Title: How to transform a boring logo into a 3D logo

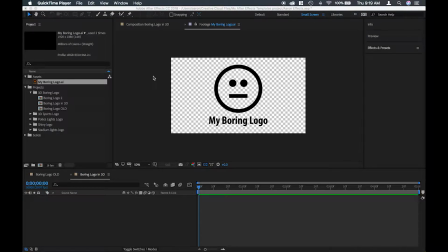0:00 Do you have a boring logo? If so, that's too bad, but I'm going to show you how to make it a little less boring in your videos using Adobe After Effects. So here's our sad, boring looking logo created in Adobe Illustrator.
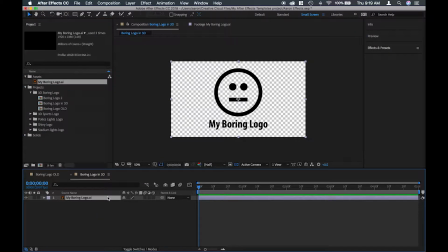0:12 I brought it into After Effects and created a brand new composition. First, I'm going to convert this layer into a shape layer, which will allow me to convert it into a 3D shape.
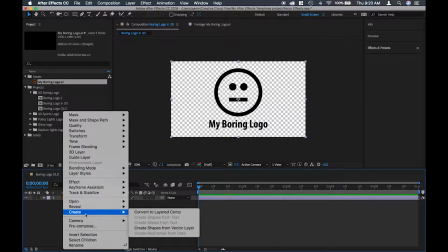0:24 I'll right-click the layer with the logo and select Create Shapes from Vector Layer.
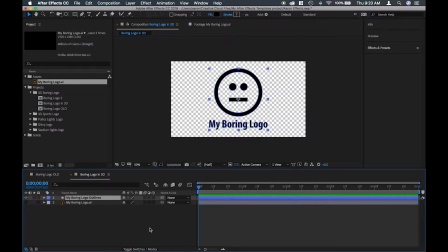0:32 This will create a new shape layer using the logo's vector shapes. Next, let's check our renderer to make sure that it's set for Cinema 4D. There's 3 different ways After Effects can render our video.
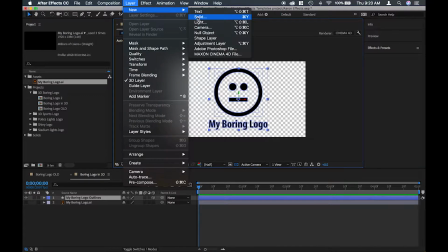0:45 We want Cinema 4D. Now let's add a white background layer in the 3D space to help the logo pop out.
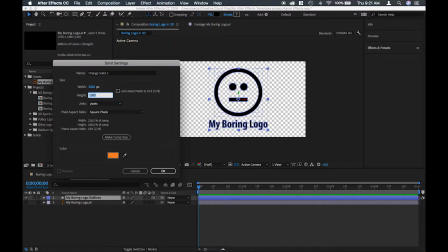0:53 I'm going to create a new solid that's
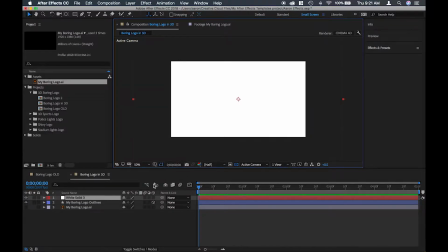0:56 larger than the composition because I want it to be placed behind the logo without parts of it being cut off.
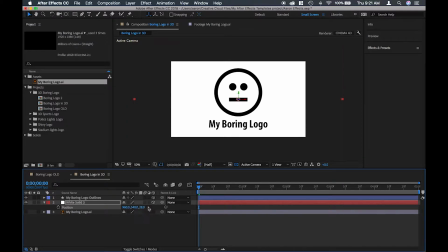1:03 So far there's nothing exciting about this logo yet, but we need to adjust some of the default 3D options, add lighting, and a camera for movement. Let's open up the geometry and material options for your shape layer.
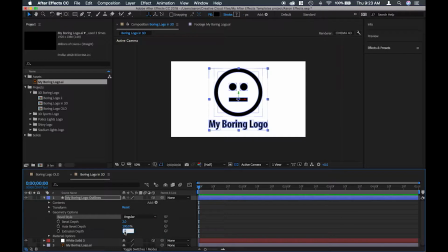1:19 Under geometry options, select an angular bevel that's not too big, like 1 to 3.
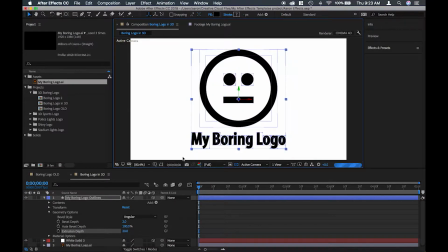1:25 Also, set the extrusion to around 20. We're trying to just add some surfaces for light to reflect off the logo. Then under material options, make sure all the switches like cast shadows are on.
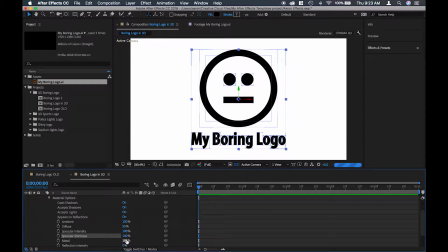1:41 Then crank up the specular settings to 100% and lower the metal setting to 0. This will help the highlights on the black logo pop out. So far we've got the logo ready, but we need to add some lighting to make the 3D effect more noticeable.
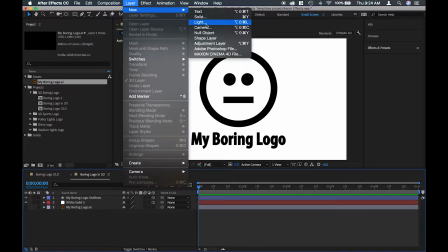2:01 You can play for hours with different lighting effects, but let me just quickly show you what I've done.
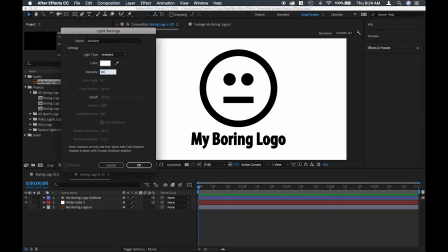2:07 I first created an ambient light just to give the some lighting to the composition.
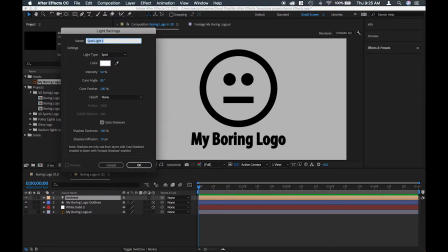2:14 Then I added a white spotlight that shines directly on the logo, just a little bit above it.
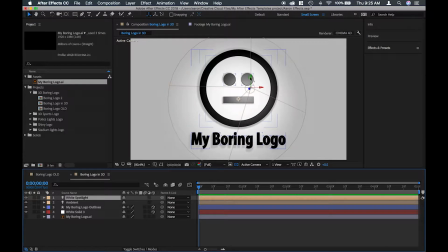2:21 To make the logo cast a soft shadow, make sure Cast Shadows is turned on and adjust the shadow darkness and diffusion to your liking.
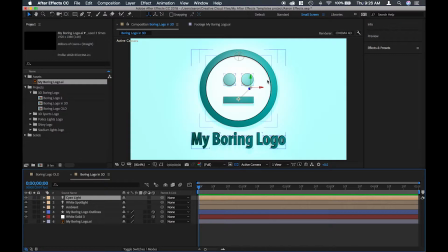2:31 Last, I added some color parallel lights to add variation to the background and more highlights to the logo.
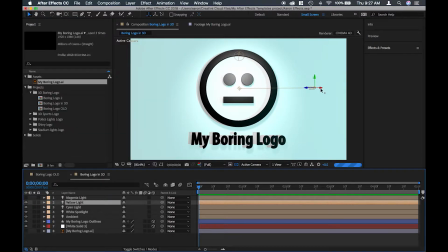2:38 To keep the colors balanced, I created lights in cyan, magenta, and yellow, which when added together make white.
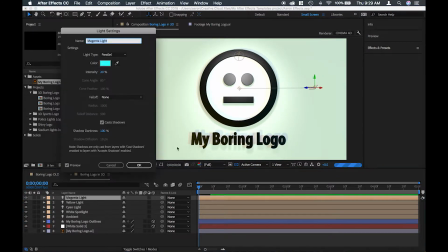2:46 Now that we've got the lighting set up, let's make the logo move a bit.
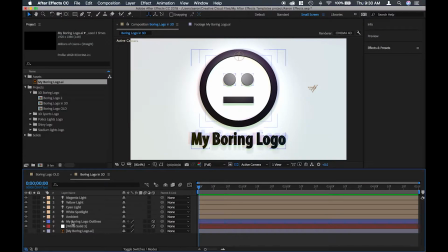2:53 First, we're going to make the logo move from the left to the right. I'm going to create a keyframe about 10 frames into the composition to set where I want the logo to rest. Then I'll create keyframes at the beginning and end to move it off screen.
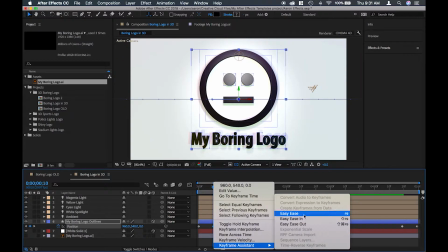3:09 I'll set the keyframes to easy ease to make the motion a little smoother.
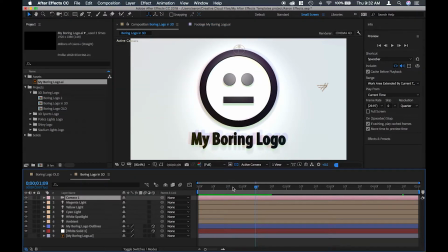3:16 I want some slight camera movement. I'll create a new camera and then set keyframes at the beginning and the end of the composition.
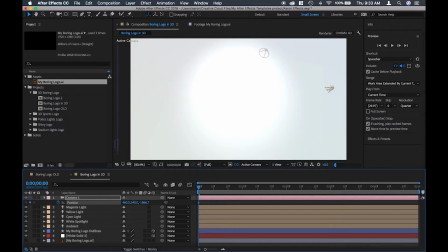3:26 Next, I'll take the first keyframe and type -500 after the X position to get 460. After Effects can do math calculations, so this is an easy way to make adjustments without having to set any arbitrary numbers.
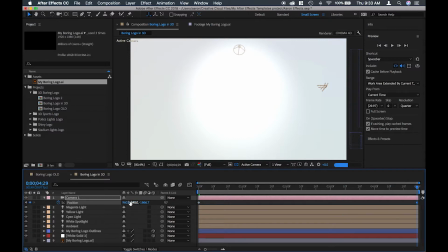3:42 Then I'll go to the last keyframe and enter +500 after the X position, and that will get me 1460.
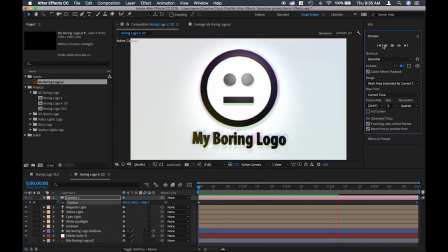3:51 Finally, I'll run a RAM preview to see what we've got so far.
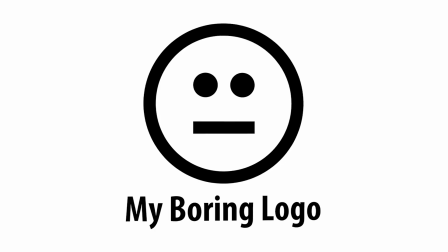3:57 We started with a very boring logo,
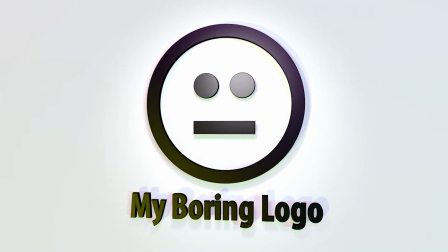4:00 and we ended up with a professional looking 3D logo that doesn't look as boring, using some simple tricks in Adobe After Effects.